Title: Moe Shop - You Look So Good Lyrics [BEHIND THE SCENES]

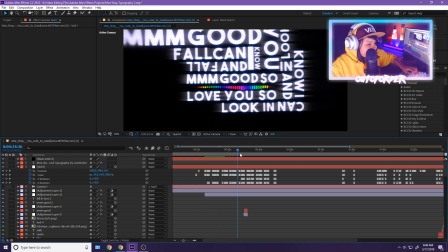It's so hard to explain, but this right here is a position point.
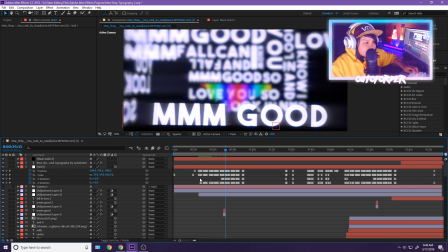So think of it like a graph, all right? Think of it like geometry, all right?
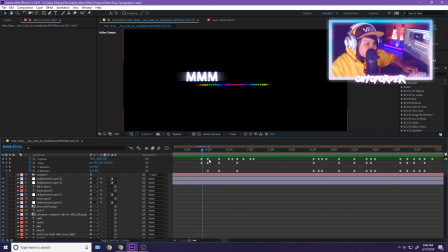So you have a graph, you have a bunch of parabolas, whatever you guys do.
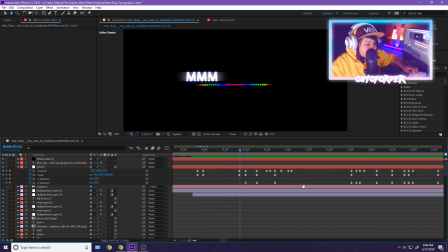So these little points are basically position points. So at this frame, the camera will be positioned at this part right here, 94, and the scale will be at 74, 74. And if we increase it over time, it'll go to 19. And the smaller the number is, the more zoomed in it is.
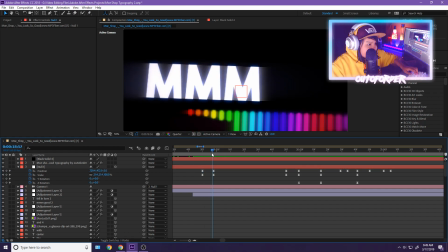So if we attach the camera, you'll notice how it zooms in here. It'll stay here for a couple frames.
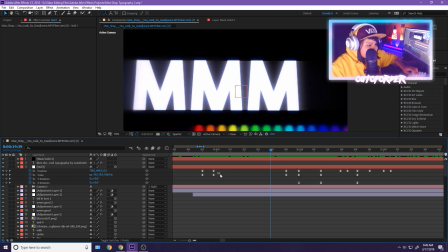This right here is a copy of this right here. So if we go forward, it'll keep staying on this frame. And you'll notice a shake, but basically the shake is its own effect. So the shake without it, you'll notice that it's just basically very linear.
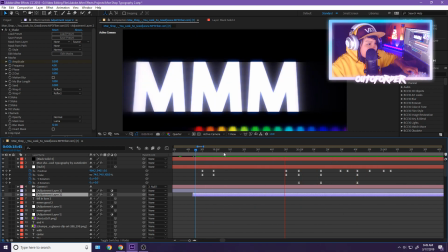So that's what it looks like without the shake. With the shake, it makes a huge difference. And basically these are duplicates, which is what I already said.
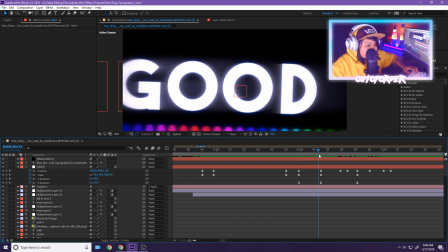So because of that, it moves over here, stays here for a couple frames, and then it transitions down here, stays here for a couple frames, and it goes here.
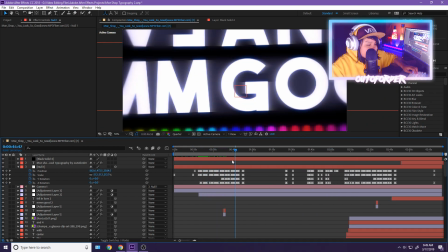And I basically just did that throughout the whole entire thing. And over here, you'll notice that there's an extra set of keyframes.
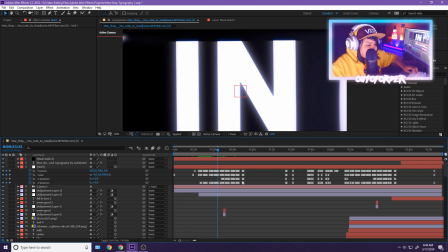As you guys can see, it's blank here, but up to here, there's more, which is, this is where it goes into like full 3D.
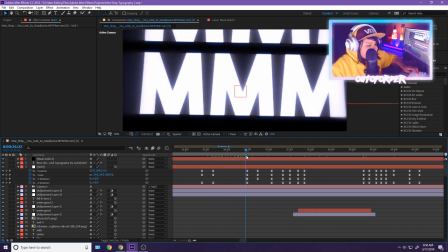So basically, right here is when it kind of transitions into a whole nother dimension.
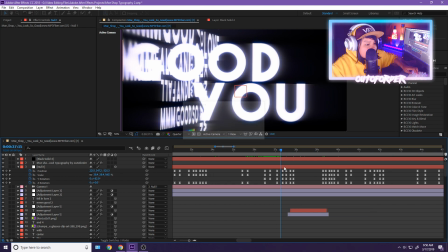It goes from 2D to 3D, and this is even more complicated. I don't even think I can explain this, bro. I don't even know how I did this. When I was like, dude, what was I on, bro?
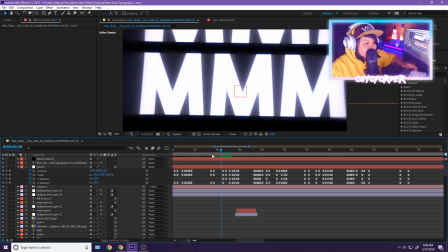How did I do this as like a 12-year-old, bro? I could be playing SpongeBob video games, but instead I was messing around with keyframes.
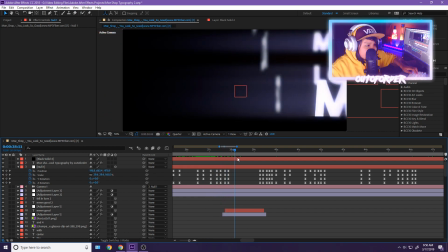It's so weird. But it goes into 3D here, and then it goes back to normal here, back to 2D.
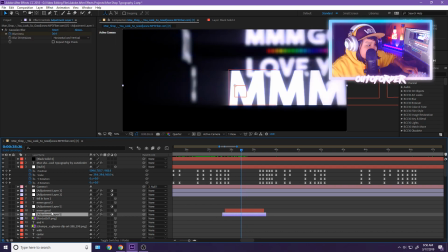But you guys will notice that there's this thing right here. This is the blur effect.
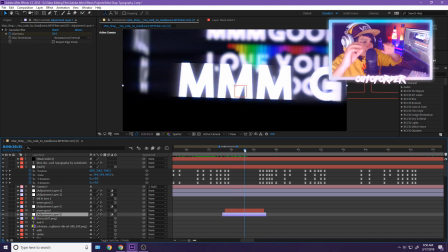I blurred everything so that it looks like, you know, there's more depth. Like if the camera's focusing on this text right here and not focusing on the background. So that's how I did that. And then that's just basically the text right there.
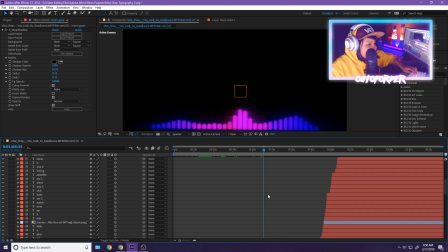And I just did this throughout the whole entire edit, the whole lyric video. And then over here, I added a second visualizer right here.
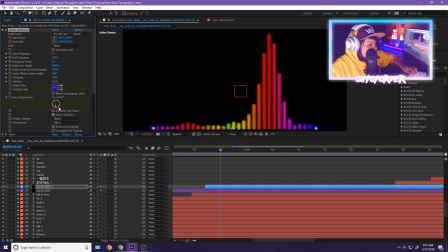You guys will see this one. This one's a different shade of, this one's a different color entirely. It's not like a rainbow. But yeah, I added a second visualizer there.
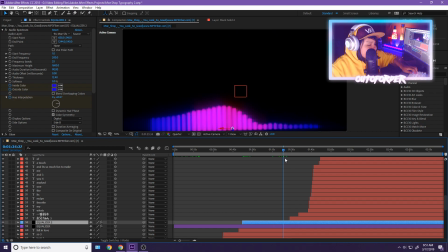And then it basically just, everything I just explained, I just did throughout the whole edit.
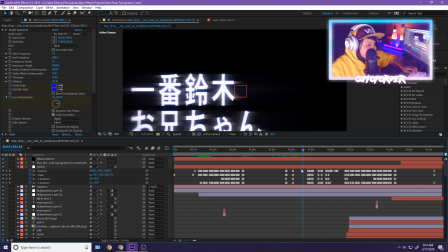I just added more words appearing, more camera movement, and the shake just stays on throughout the entire thing.
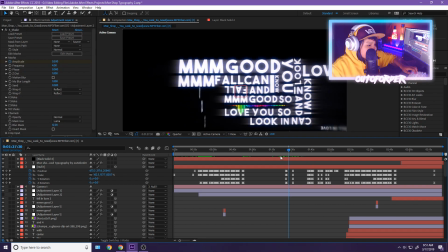Without the shake here, we can play it again.
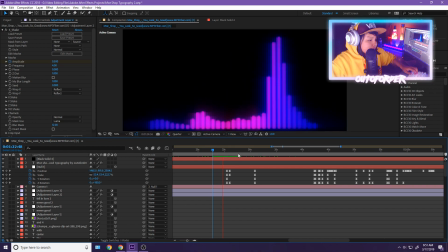Okay, so you might remember that earlier I said that I like to keep everything,
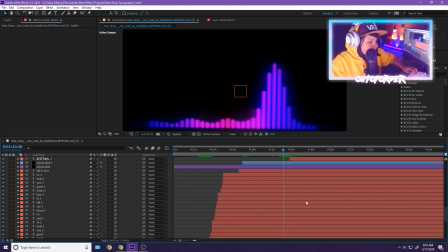I like to keep the text layer throughout the whole entire edit, and you're probably wondering why exactly. Why did I do that? Isn't that just gonna lag my PC, having to render all these useless things?
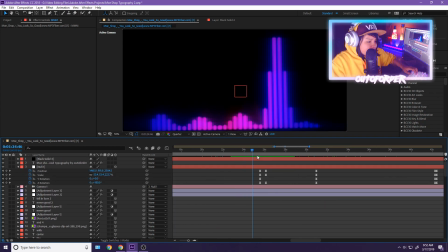Well, the reason I did that is so when you zoom out, everything shows.
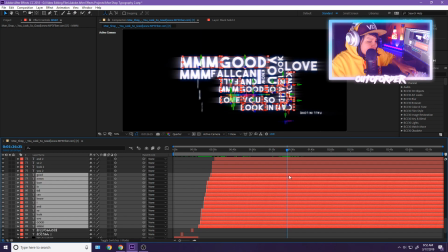Because if I were to, let's say if I were to delete these, you'll notice that most of the stuff doesn't even show. But if I keep them, then you can basically see basically everything.
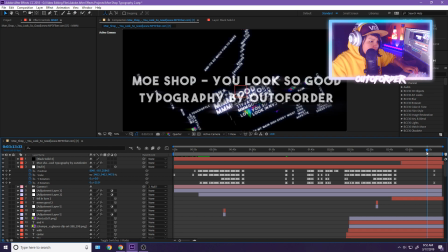And I did this at the end too. When I zoomed out at the end of it, as you guys can see, basically everything I did is there.
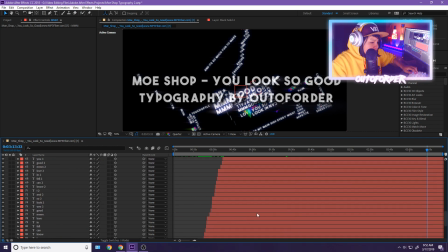And that's the reason why I kept everything. So if I were to just make these only last like 10 seconds, it wouldn't look that interesting.
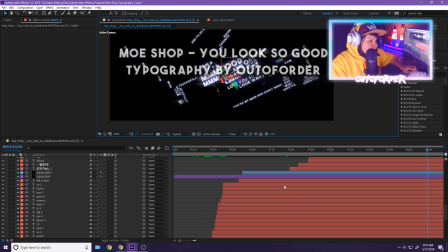As you guys can see, it just looks whack. But yeah, that's the reason why I did that.
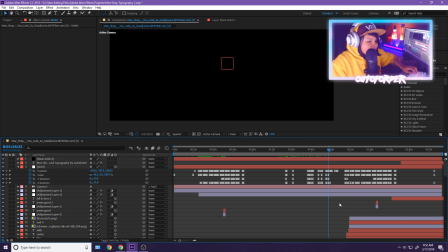But I think that's basically a really basic summary.